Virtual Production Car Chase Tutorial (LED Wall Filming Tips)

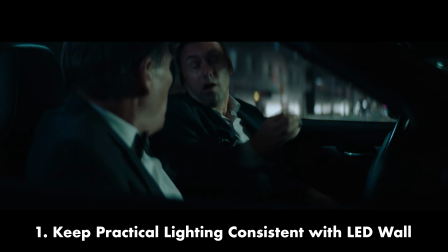(4:07)
Try to match the lights in your plate shot to the light in your practical scene. This is especially important for night scenes.
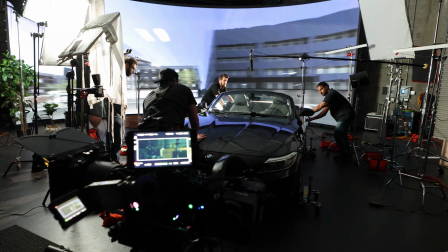(4:12)
For example, in our scene, we had some street lights that were going over the car. So we had to make sure that those lights were in the right direction so that it didn't look like the lights were here and the car's driving here.
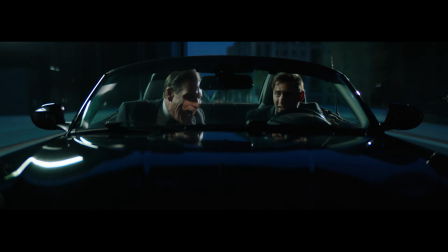(4:21)
If everything's lined up practically in your scene here with the virtual world, it'll really add a lot of dynamics and realness to your shot so your viewer feels immersed in your movie.
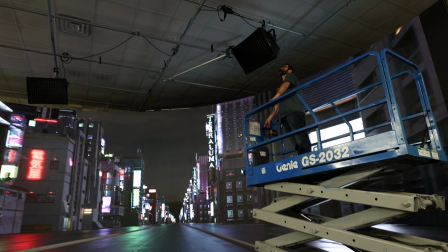(4:29)
The benefit to having the LED wall is you can see it. You can see the scene behind it. And now what you really want to do is make sure that all of your sources are mimicking what you see on the screen. If the sun's over here, you don't want the key to be coming from over there. Make sure to line up the angle of your plate shot with the angle of your vehicle.
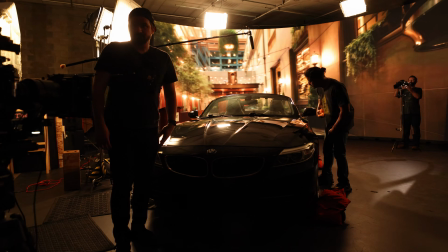(4:44)
If there's just even a slight degree off, it can feel artificial and take your viewer out of the scene. So take the time to line up your plate shot perfectly with your car.
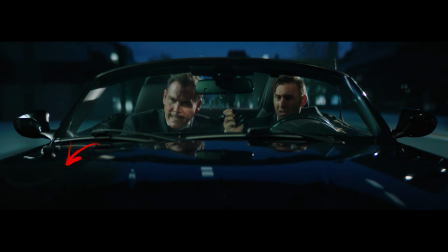(4:52)
Use the natural reflections of the LED wall onto your vehicle to sell the shot. Reflections are something you don't get on a green screen, so use them to your advantage when you're using the LED wall. Realistic lighting and reflections are one of the biggest advantages of an LED wall over traditional green screen car scenes. Use motion to sell your shot. Your car doesn't need to actually move, but a little shake on the back bumper of a crew member can really add a bit of realism.
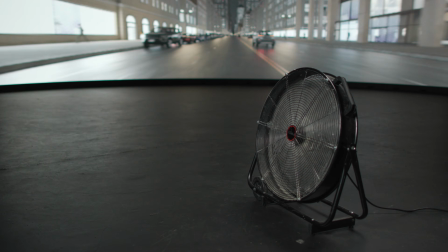(5:17)
It can really sell the motion of driving. And using a high-speed fan will also sell the high-speed feeling that your characters are driving fast.
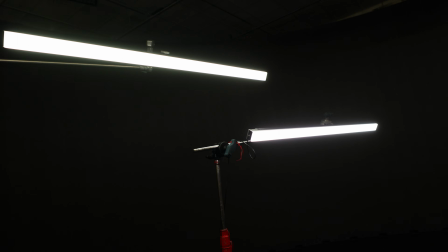(5:24)
And if you can use those interactive lights we talked about flying overhead to simulate movement, that's one more element that will bring realism to your scene.
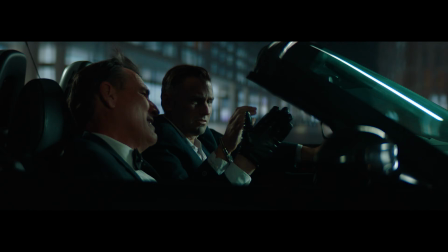(5:30)
And lastly, use a variety of angles to make your scene more dynamic. We had limited time when filming, but we were able to get this one shot behind the car that really makes you feel like you're in the moment with the actors. Try to avoid these common mistakes when filming an LED wall car chase scene. Mismatched background speed.
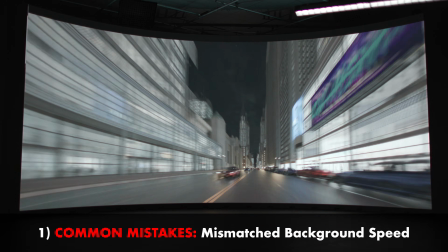(5:48)
Make sure the background of your plate shot matches what's going on in the scene. If they don't quite match up, it won't look real.
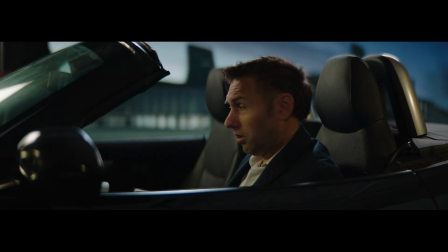(5:54)
If it's too fast or too slow, the scene can look artificial or fake. Do some tests beforehand to see what looks right and what feels right. Mismatched lighting direction or color.
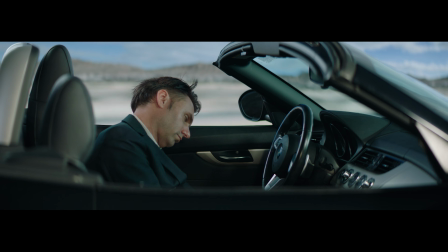(6:03)
Make sure your practical lights aren't going a different direction than the lights on the LED wall, and make sure the color of your LED wall matches the practical color on your actors. Sometimes a little more green or a little less green can make all the difference. Avoid overly sharp backgrounds.
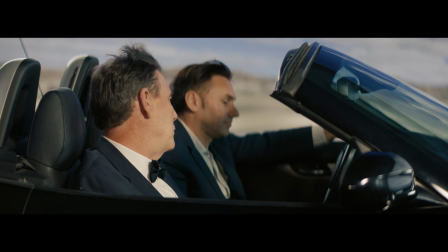(6:16)
We shot on Atlas anamorphic lenses at a T2 stop, which is wide open and makes them very shallow. And in addition to this, we even blurred the LED wall background a little extra to try and get it as shallow looking as possible. For LED walls, most of the time, the best rule of thumb is the shallower, the better, the more realistic it will look.
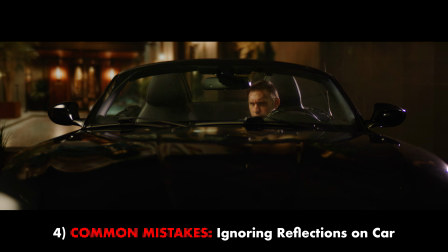(6:33)
Ignoring reflections on your car. If you don't match your reflections on your vehicle to what you're seeing on the screen, it's going to pull back the veil of realism.
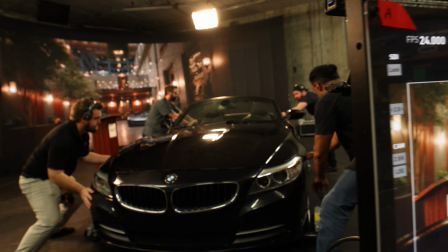(6:42)
And reflections can also work in a negative way in the studio as well, because you might see a big light that's now reflected in the hood of the car. So you have to flag that off and keep an eye on those reflections. These are all things that can instantly break the illusion for your viewer, so make sure to keep an eye on them. Final tips: shoot with shallow depth and open your aperture. Use longer lenses to add realism and dynamics to your scene.
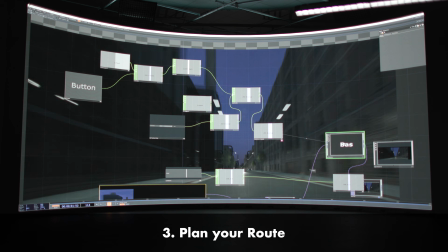(7:04)
Plan your route like a real chase so your actors know when to turn or when to speed up.
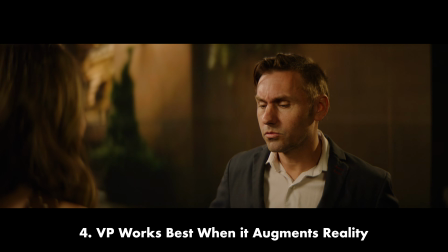(7:08)
And remember, virtual production works best when it augments reality, not replaces it. Okay, it is about time to check out that scene we filmed. Cue it up, Charlie.
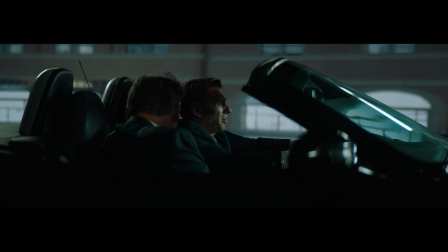(7:20) They're on us! Drive! Look, I really think you got the wrong guy, man!
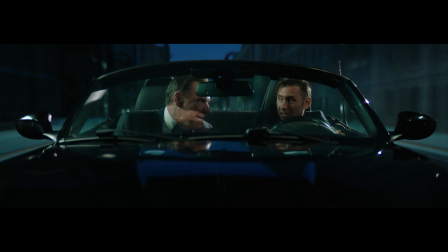(7:25) You gotta believe. Dimitri never believed. Just get me to the drop and you'll be out for good.
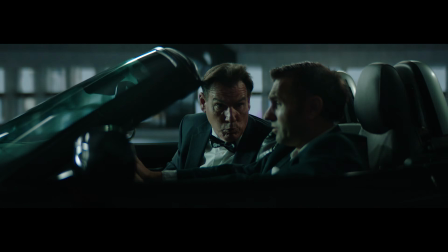(7:31) Just think about that beachfront cabana you've always wanted, right? Step on it.
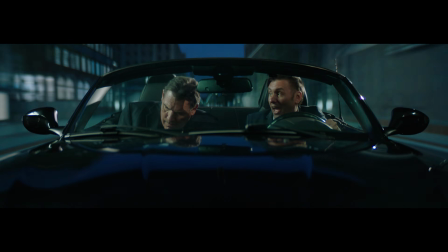(7:39) Look, my name is Marv Henley, okay? I just rented this car to impress a girl.
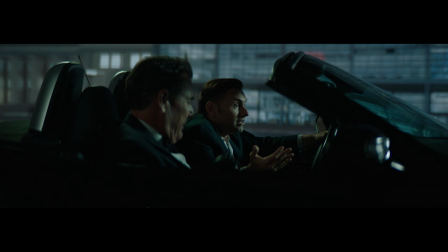(7:46) She said she had a waffle maker. I don't think she did. The fate of the world is in your hands.
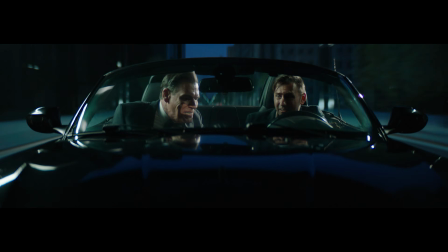(7:55) The fate of the world? Do not let them get what's in that case.
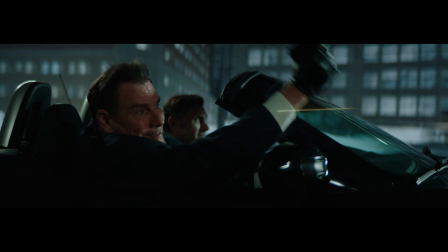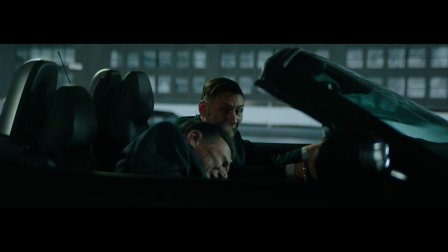(8:08) Is that real blood?
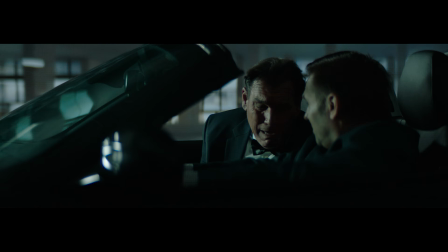(8:14) It's up to you, man.